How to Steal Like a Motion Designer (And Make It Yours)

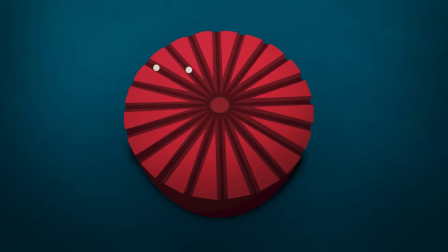(0:00)
I made the animation you're looking at. But the idea isn't mine. Honestly, I'd even say I copied it almost exactly. And despite that, I can still call this my original work. Before I explain what I mean by that, let me show you what I went through to make this animation.
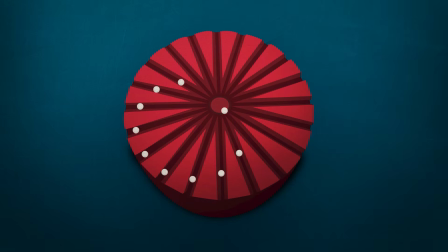(0:15)
It took me 3 full days to figure it out. And the problem wasn't the technical side, because the animation itself is actually really easy to make.
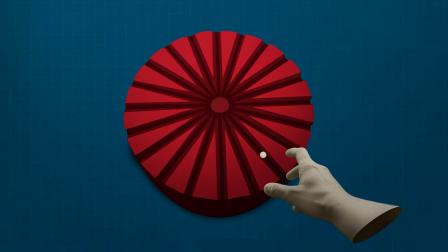(0:23)
I started by quickly putting all the assets together. I described it to ChatGPT.
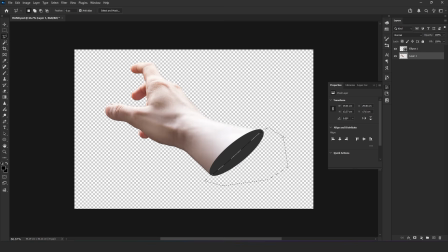(0:27)
It generated the image. I turned it into a collage asset in Photoshop. Then I built the red panel in Photoshop and added textures for the collage look.
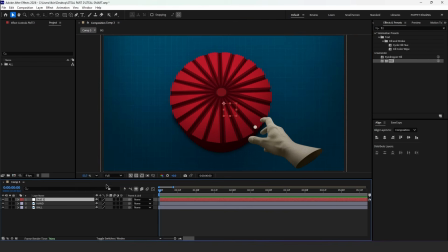(0:35)
Everything was ready. At first I tried doing it the old-fashioned way. Let the hand release the ball, place the keyframes manually, and somehow make it work.
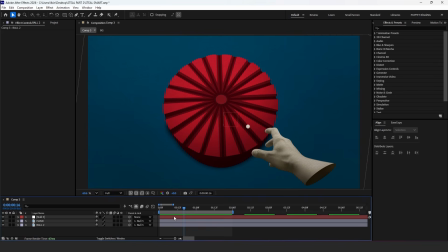(0:44)
But then I created a whole new problem. I hadn't separated the hand into layers for rigging in Photoshop, so I used puppet pins.
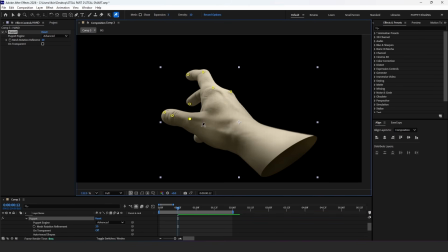(0:52)
I placed pins on the parts that needed to stay anatomically stable. Selected the ones I wanted to animate and created keyframes.
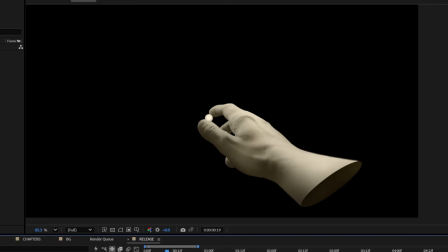(0:59)
Then I shaped the fingers into the ball holding position. The movement looked pretty good, which of course created a new problem.
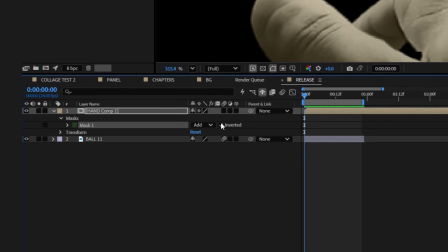(1:06)
The ball looked fake between the fingers, so I masked part of the finger, added a shadow to the ball, and used Fastbox Blur to create a fake 3D look.
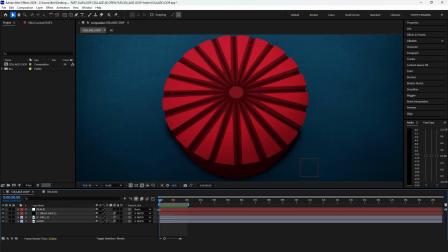(1:15)
Next problem. Once the ball leaves the fingers, it needs to continue moving on its own. But right now, both the hand and the ball are controlled by the same null layer. So at the exact release moment, I duplicated the ball and removed its parent. Now it could move independently. Then I added position keyframes to the ball and duplicated it.
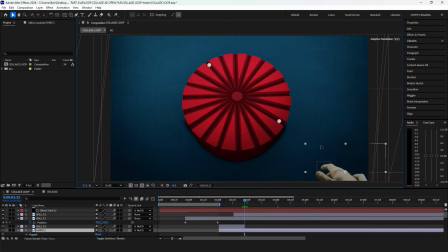(1:35)
I adjusted the keyframes based on where each ball needed to land on the panel. Right after that, I duplicated the hand and started working on how it enters the second scene. I hated my job, so I went to sleep. How am I supposed to create movement this synchronized just by eyeballing it?
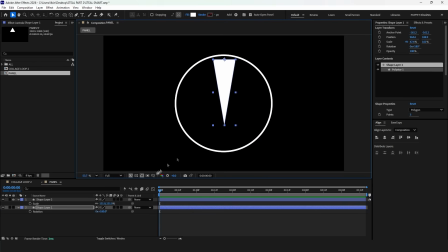(1:51)
There had to be some math involved. Just think about how we built the panel. First, we create one triangle and move its anchor point to the exact center of the canvas.
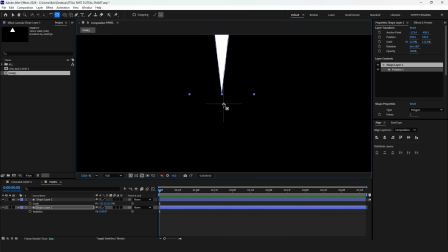(2:00)
Then we do the math. If there are 10 balls, we need 20 panel sections. A full circle is 360 degrees.
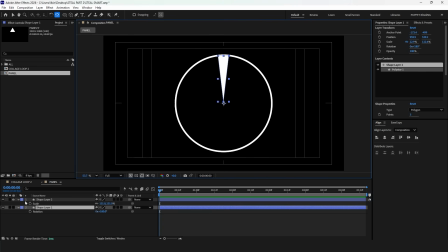(2:07)
So I divided 360 by 20. That gave me 18 degrees. Then I duplicated the triangle and rotated each copy in 18-degree increments.
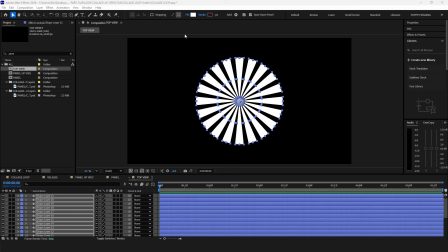(2:17)
18, 36, 54. And once we reach 360, we have all 20 sections.
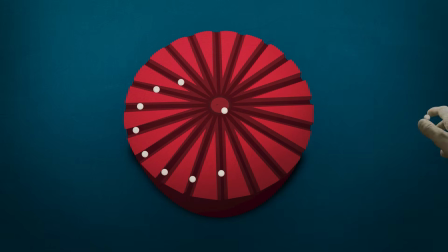(2:23)
This taught me one very important detail. For every ball to move exactly the same way, the keyframes and motion curves have to be identical.
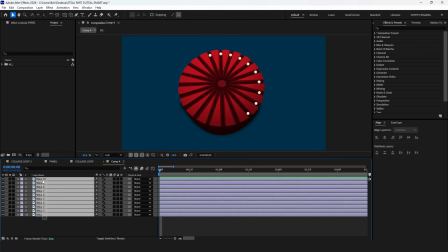(2:31)
So first I duplicated the balls and placed them at their starting points. Then I used position keyframes to set the final position for each one.
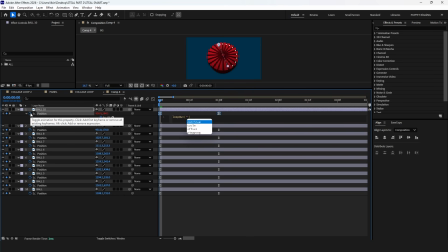(2:39)
I adjusted the motion curves to give them a clean, smooth arc. Then we add ping pong to the loop out expression, and the movement loops continuously.
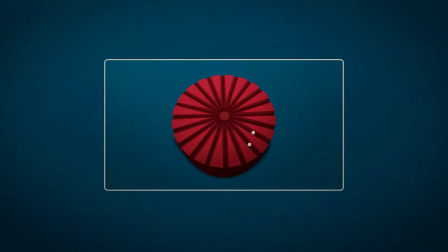(2:47)
All the balls were following the exact same movement in sync. At this point, I thought the animation would be done if I arranged the balls' starting points in a circle.
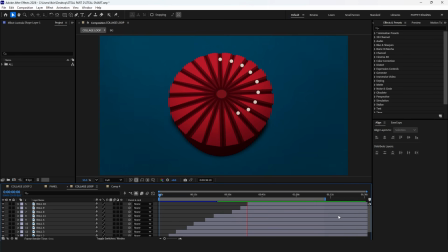(2:55)
And honestly, it looked great halfway through. The final animation looked good too, but it still wasn't what I was trying to make. I'm sure there's a mathematical formula for this. I just kept dragging layers until science happened.
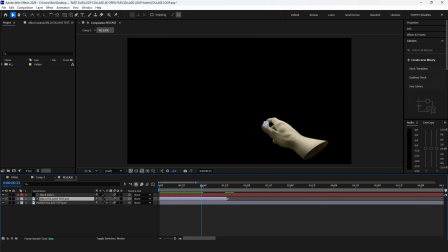(3:08)
And it happened. First, I created the moment where the ball leaves the hand as a separate pre-comp.
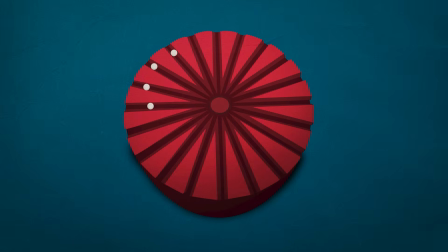(3:14)
By the end of that pre-comp, the ball is fully released. After that, I focused completely on the ball layers, and a formula came to mind.
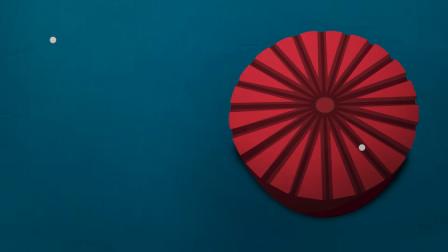(3:22)
One ball completes a full cycle in 2 seconds, so the second ball should start moving at the 2-second mark.
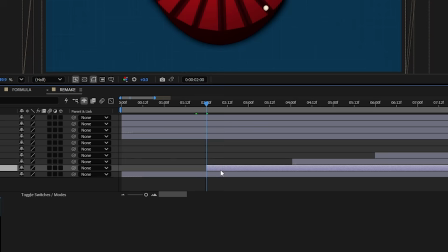(3:28)
But to create the circular pattern, I offset that ball 2 frames backward.
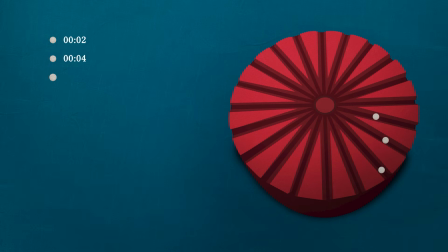(3:33)
The second ball also completes its cycle in 2 seconds, so the third ball enters at the 4-second mark.
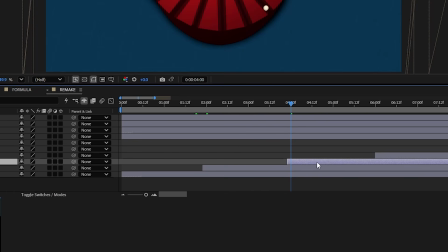(3:39)
And to keep the circular pattern, I offset that 4 frames backward.
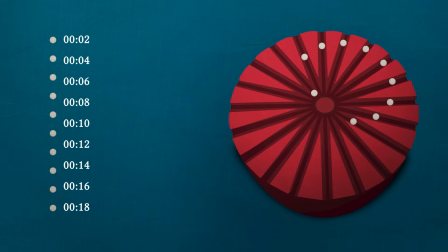(3:43)
So the final ball enters at the 18-second mark and gets shifted 18 frames back on the timeline. Basically, whatever second we're on, that's how many times we offset the layer. Then we sit back and watch science do its thing.